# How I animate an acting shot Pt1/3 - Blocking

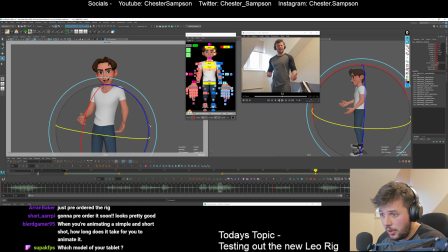(45:47)
And I think I'm going to drag the Y a little bit and the Z a little bit, maybe. Cool. So the head's leading. I probably should have just animated the thing that was leading first. So let's maybe make this close to what it's going to be.
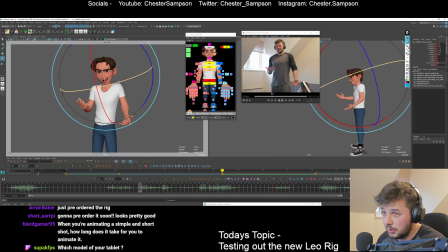(46:02)
Might even overshoot it over a bit. Give it somewhere to go. And the face is kind of leading. So let's open up the face in this direction. And the eyes are definitely leading. So I'm getting the eyes over there early. Cool.
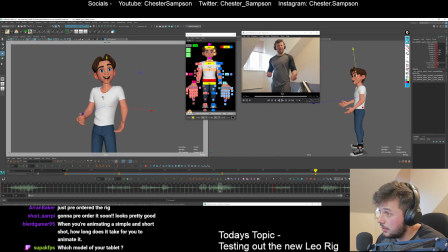(46:21)
What else is happening? Chest kind of imploding on itself. So I think maybe I'll... Would I go down with that? What would I do with that?
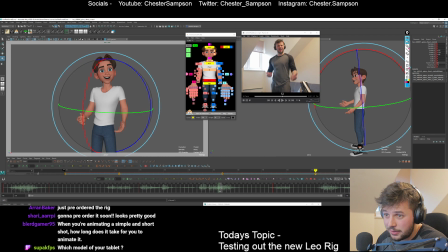(46:35)
Can I arc that over? I'm thinking about this cross section in here and how that arcs. That's kind of a thing I'm thinking about. Maybe I can overshoot this way as well. Okay, and then we've got the shoulders are definitely leading a bunch.
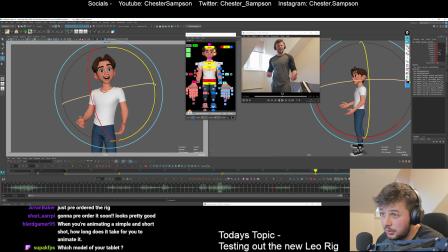(46:55)
They're kind of dropping and coming forward. And these hands are mid kind of breaking down, but I might drag a little bit some of this stuff so that it has somewhere to go, you know?
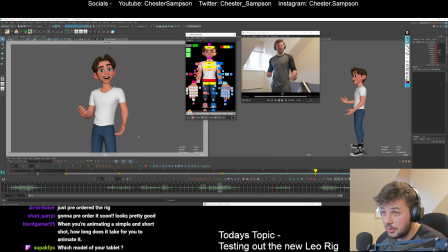(47:10)
And then what I can also do in here, for example, is close it a bit. And I think there's like a little... If I use the reverse of the spread, I can push the fingers closer together and that will allow me to
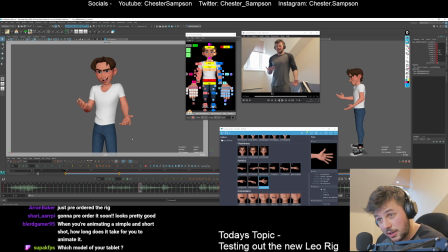(47:27)
just to get that kind of scooping motion in this breakdown. If you see that, it kind of all pulls in the breakdown and then settles on the other end. This arm is less dragged than this arm. And I mean, there's a bit of it comes up here.
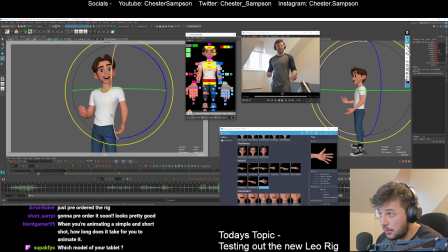(47:44)
So I need a pose in here to figure this arm out, I think, but we'll try something. We'll go over. Delay the wrist.
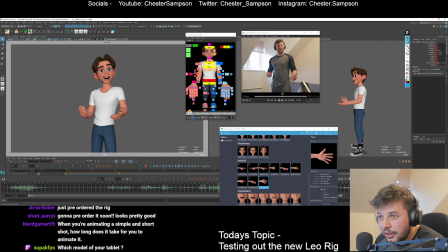(48:06)
Feel sick at all, not once. Right. So it's not really a complete overshoot pose, it's just kind of in there.
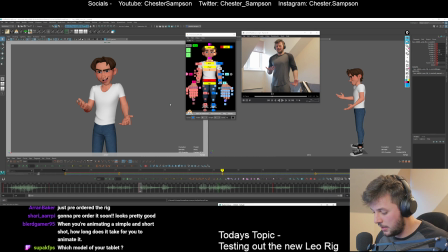(48:14)
Which model is your tablet? I'm using a Wacom Intuos. There it is. And then what I also have is a little one-handed keyboard. Whoops, I knocked over some pens. I have a little one-handed keyboard here. Can you see that?
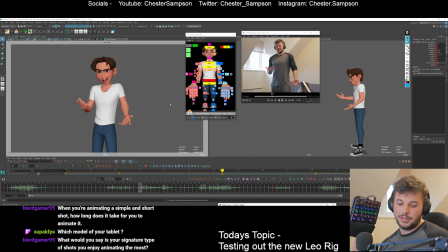(48:30)
Is it in camera? Yes. Little one-handed keyboard. And I have all my hotkeys on this. My friend Owen, who's in chat, she told me about this. So the reason I do that is so that I can have the tablet next to the one-handed keyboard. I'm left-handed as well, so this helps.
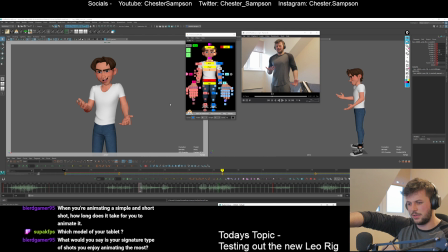(48:45)
So instead of having to reach over for the tablet, next to each other, and that's just a lot better for strain through the day, and you don't have this broken spine posture, you're kind of straight on and flat. I think that's helped me a bunch. Signature type of shots you enjoy animating the most?
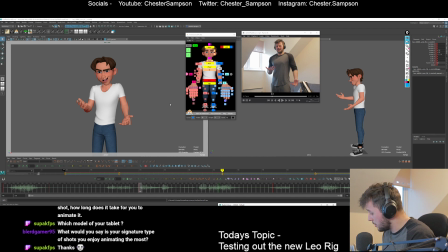(49:04)
I like acting shots. I think acting shots are the most fun. I do like wacky stuff for sure. Cartoony stuff's really fun. Actiony stuff's fun. I think I'm probably at this point a bit better at acting shots than at other stuff,
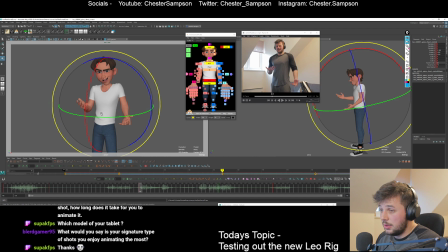(49:21)
but I do think I've still got some cartoony in me. So I think I'm gonna drag the Y, maybe I want to push the Y just for contrast so that he can kind of look over his shoulder a bit more here. I think that's a bit more cool.
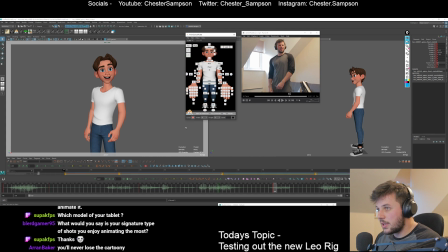(49:42)
Cool. So let's get some more breakdowns in here. I wanted to do this, which is kind of the top pose, so that arm makes sense. So let's do that. I think I'm going to add a tiny ease towards the next pose in here.
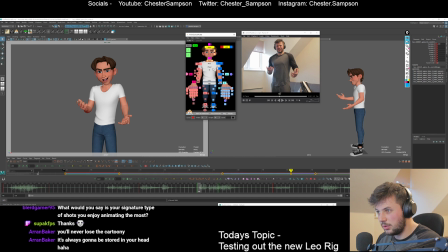(49:58)
and then I might grab the spine and do a little trick. What I like to do is I use Blend Infinite with Blend to Infinity, which is Control Alt on here, maybe a tiny bit, and then what that's going to do is just continue what that difference was through here.
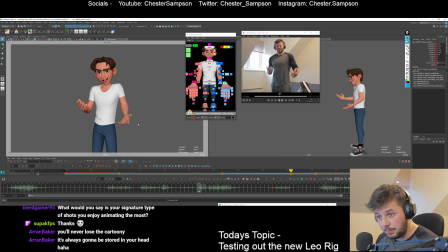(50:14)
I don't want it to be too much, but basically it's just continued this over a bit
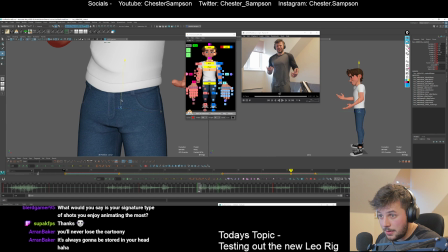(50:21)
so that I don't hit a wall during this hold. And I'm also going to arc it because that's fun, isn't it?
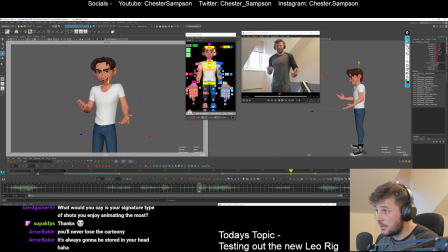(50:31)
All right, so let's figure this out. I think I'll blend these. I don't want the shoulder to be coming down yet, so I'm going to keep that.
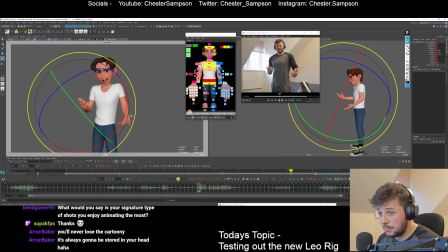(50:43)
I think the hand's actually compressing already, which is cool. I like that from a reference. So I'm taking bits and pieces from my reference, starting to compress the hand. And yeah, this arm needs to come up, so he kind of does like a double gesture in here, which we'll figure out.
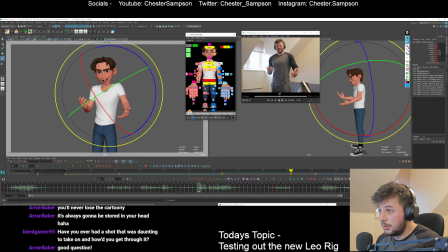(51:03)
So let's get this arm up, which would also translate to the shoulder coming up a little bit. And the hands kind of come in a bit as well. It's kind of twinning a bit here, but that's fine.
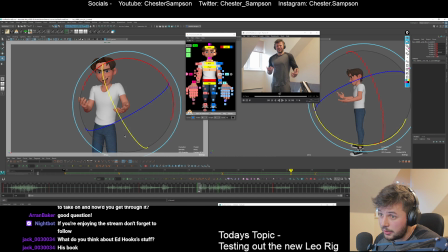(51:22)
And then yeah, I want to delay, you know, this arm more than that arm in here, so that's what I've just done there. Want to keep this going, so I'm looking at this cross section and making sure that through this pose it's still going up and settling up, and maybe even in the Z a little bit as well, just so it doesn't run out of places to go.
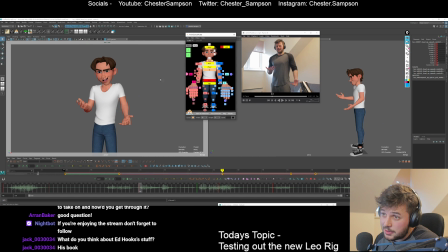(51:45)
Yeah, and we'll keep the face mostly the same for this part, and then we'll go in and figure that out after.
I didn't feel sick at all, not once. Wow, I didn't feel sick at all.
So we've got the cog coming down here in the head, but the arms aren't hitting their bottom position.
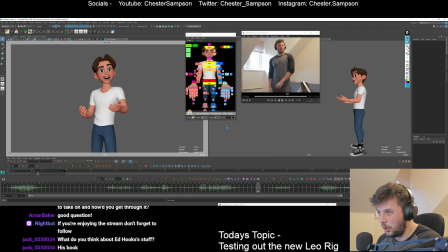(52:06)
I'm kind of fleshing out this area more than maybe I would, but I want it to work with just the key poses before we go any deeper. I think that will make it a lot easier for me when we get further in.
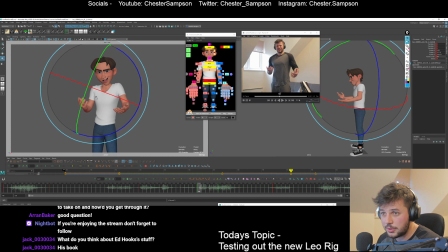(52:19)
Just gonna arc this over a little bit during this part. I'm just looking at that. Intersect that cross section again. I'm just tracking that. So that's how I track rotates, at least until I get to more polishy stages. Right.
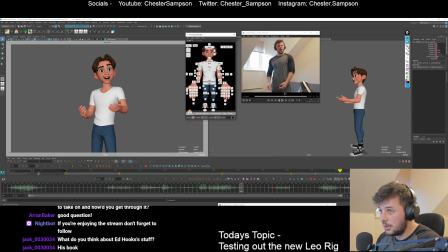(52:37)
So let's maybe, how many frames is this? Maybe we'll go 6 frames up and add a little settle, and then we'll have this as the down point of the arms. And like the cog can continue its arc. We gotta drag it in the Y a little bit.
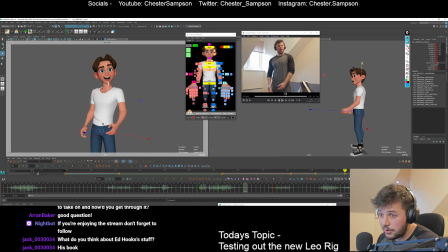(52:55)
Whoops. So I'm not using the graph editor at this point. I kind of do a cleanup pass. I do like all of this by eye, and then I do a big cleanup pass afterwards. So I want these to kind of even overshoot back the arms.
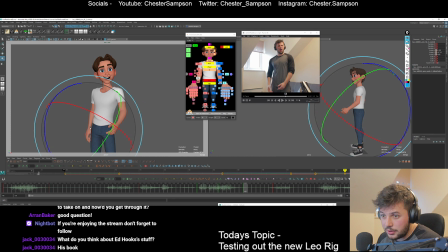(53:13)
And I definitely want this wrist to get around. I can drag a little bit, but not too much. Yeah, and this would be the down of the shoulders as well, because they're connected to the arms.
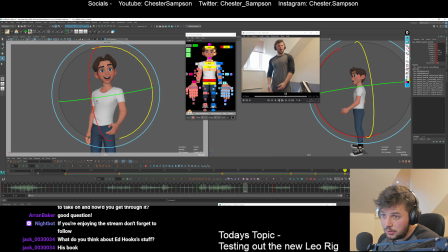And then this is kind of overshooting around. Doesn't really overshoot around, actually. It kind of settles up that way. So I just track that again, right? And it's continuing around that way.
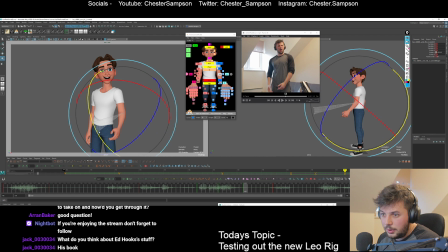(53:45)
But maybe it'll be down on this one. Maybe I can figure out an arc for it. I think I'm going to overshoot it around. I think it's a bit more visually interesting. What's the head doing at this point? I'll continue that arc around.